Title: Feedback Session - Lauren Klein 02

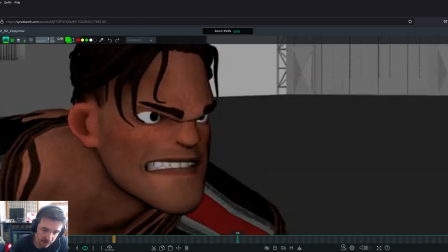37:12 you want to have a pose that is not a mirror, and you want to have, so there's a rule, right, in animation where the face is always open one way. It's like either this way or this way.
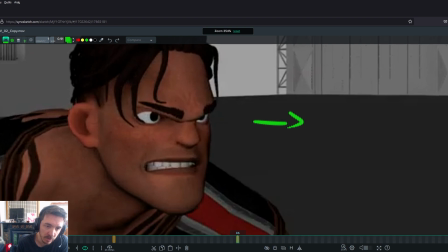37:27 In this case, it would be open that way, right? Because we're looking this way, and we want the face to kind of be open that way. So what we would like is more like the eyebrows to be like this because they open up, and the mouth to be more open that way, right?
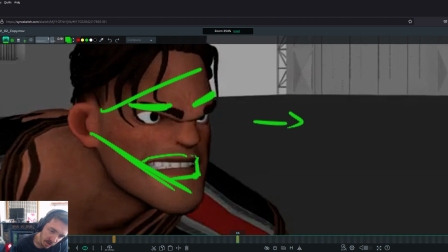37:46 Um, well, this is badly drawn. I'll do it again. So what it means is that you would have
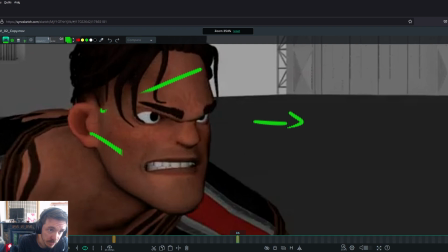38:07 let's go even smaller. This is too small. The eye open here more.
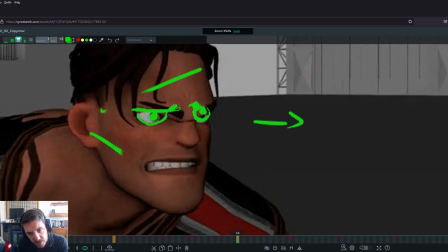38:30 Doesn't need to be that much, but
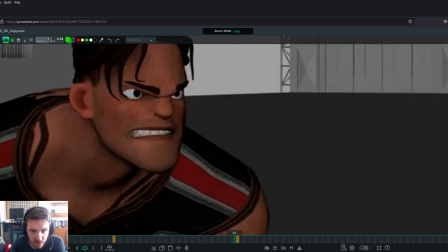38:37 basically avoid that that big ridge of his eyebrows,
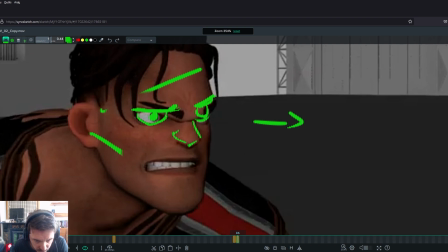38:45 and then you would make that nostril a bit higher because this part of the mouth would be more higher.
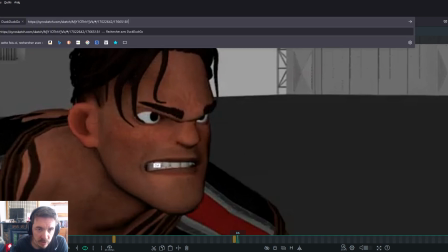38:56 Wait. Oh no! What did I do? Did I erase it? Oh, that's annoying. Oh, maybe I can do it back here. Oh.
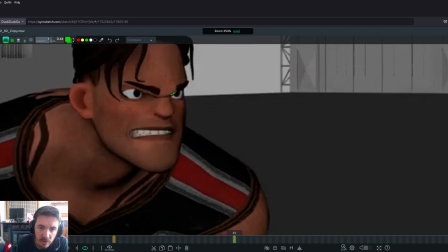39:10 Okay. I don't know what happened, but it disappeared. Okay. So more open on this side, nostril a bit up,
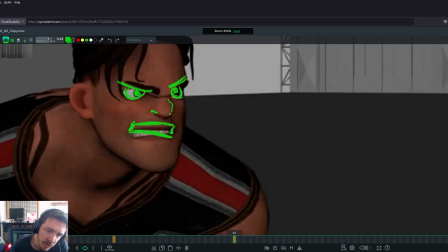39:31 and more close on this side and open, more open on this side. Stuff like that, a bit more giving more detail on your facial expression.
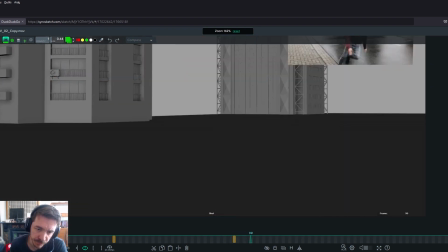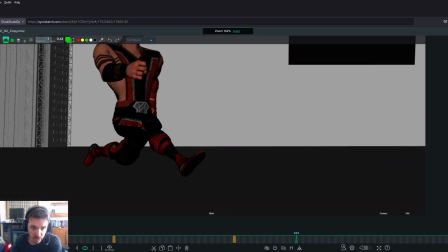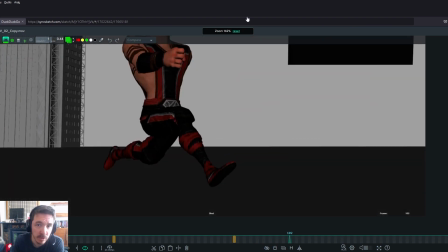39:56 Oops, sorry. I hope I've been doing this in the, yeah.
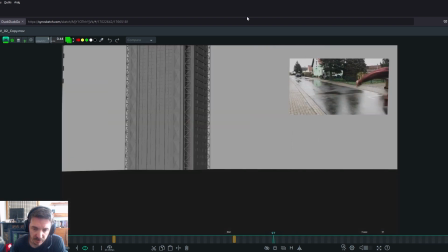40:03 So here I explain about having it disappear from camera. Same here.
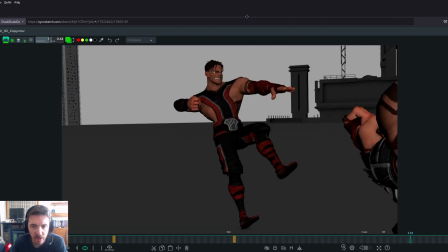40:10 I think I would like, if you're gonna go with this version, I'd go more dynamic.
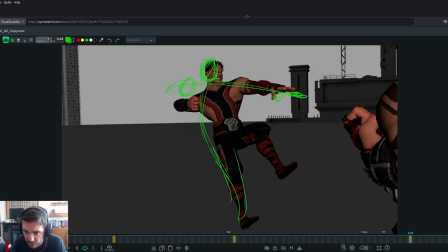40:28 I like the fingers like that. That's what you done. But I would go more dynamic in the pose, and then
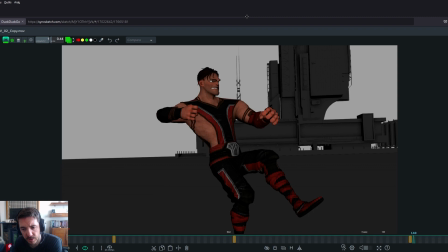40:44 really have a nice transition here. Like this looks unbalanced. You want to really show that he's pushing all his weight. Maybe the leg is already getting catching here,
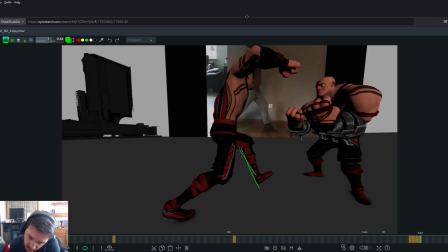41:06 and then on the ground here already.
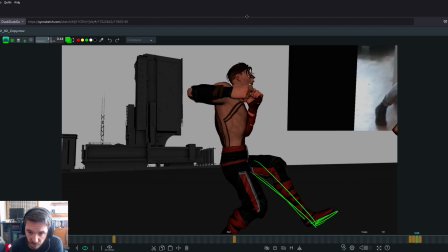41:12 Because you need weight to do that move. So he needs to have both feet on the ground to be able to swing that arm forward.
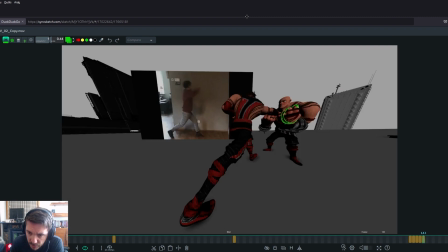41:19 And then here, the hands of this guy should be turned inside rather than up. And again, you have like kind of a mirror going on here where everything is kind of mirror. So trying to find a bit more
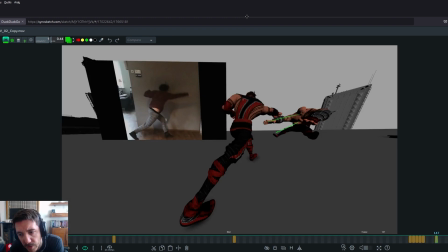41:40 asymmetry. Same in all the poses, right? You want to avoid to have exactly the same thing happening on both sides. Like you have here. This is cool. Because this is like a different shape on both sides. Same for the legs, so I like that.
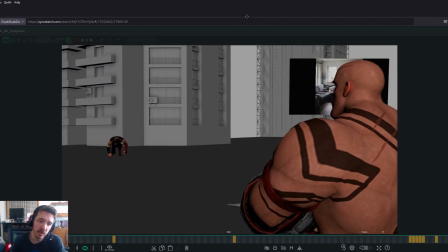42:00 Yeah. So those are animation nodes.
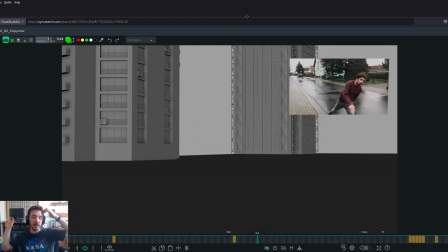42:03 I think right now, to be honest, it's more about clarity than your animation that is needs the most work. I think right now we need to focus on making this clear and doable for you,
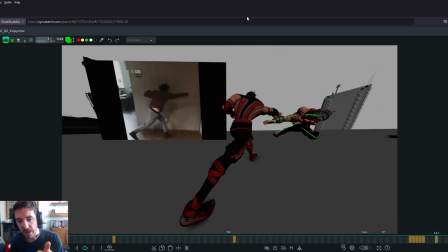42:16 and not too difficult to either animate and make the audience follow. Right. So we want something that is clear, simple, and makes your work efficient, and the audience like what they see without asking themselves what's going on.
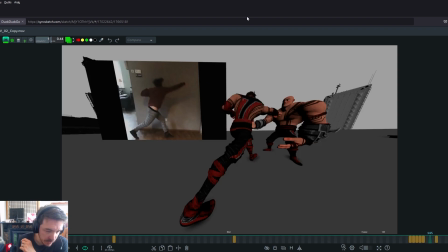42:38 Um, so I hope that helps. Let me see one more time if I can.
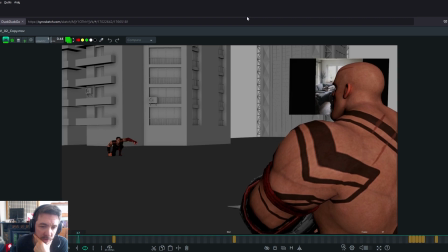42:49 I think in general, if I can add, in general, you run.
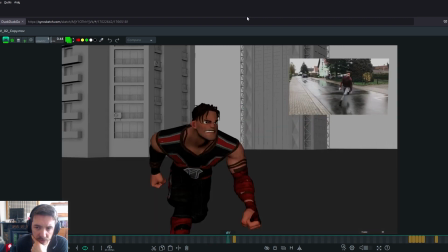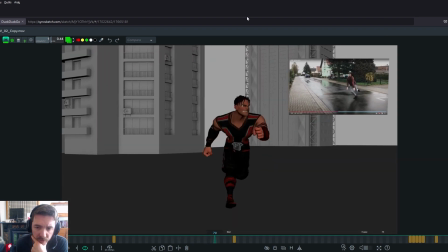42:57 You got a lot of up and down movement on the chest. It feels like he's like super heavy.
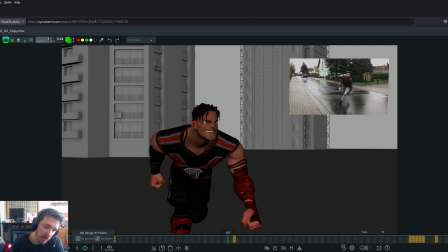43:02 It just feels like he's like boom, boom, boom, bouncing hard. So maintaining a more, and he's a big guy.
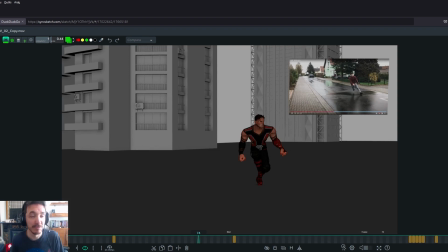43:11 He's big, muscly, and you know when you're muscly like this, not that I know of, but when you're muscly like this, you do a lot of those shoulder blade exercises. A lot of those muscles of your back are really built.
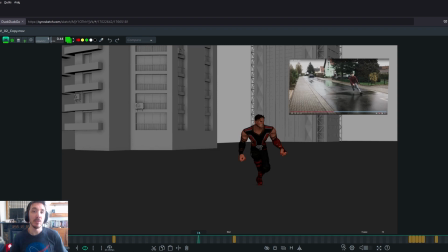43:26 So what happens is by naturally you will have a posture that is more open like this. You will stand taller and you'll be more tall, so you'll be less crouched like this guy. Like he feels like he's just, kind of like a gorilla. It's kind of like a little bit forward, so you will tend to be more straight than other people.
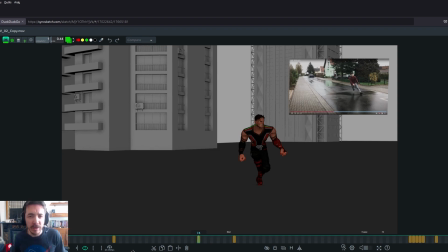43:45 Like if you look at Captain America, the reboot, whatever. Well, not the reboot, the live action one. Um, when he runs, that's the image I have. He's running like this because he's like super big.
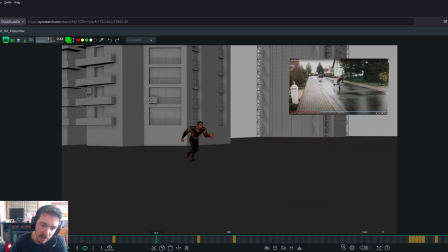44:03 That's the kind of idea I think you should go for in your run, rather than a very like this looks like he's very crouched forward, so more like a stand tall kind of run,
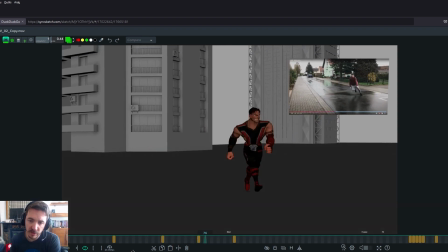44:16 and making sure your arms are driving the run rather than just being there swinging.
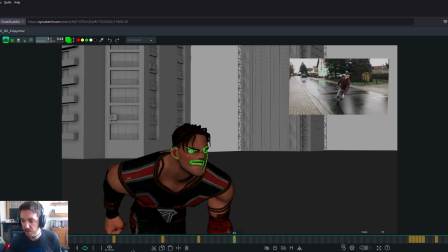44:25 Okay, so I hope all this helps. Um, Please let me know which way you want to go before you commit. Let me know what you really want to do, and I'll help you go the way you want.
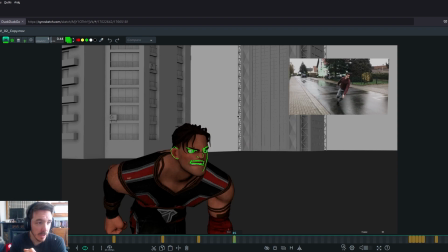44:43 Those are my thoughts. Again, I don't have the perfect knowledge. This is just my opinion with the experience I have now, and how I feel this reads. But yeah, please let me know if there's any question. Thank you. Bye.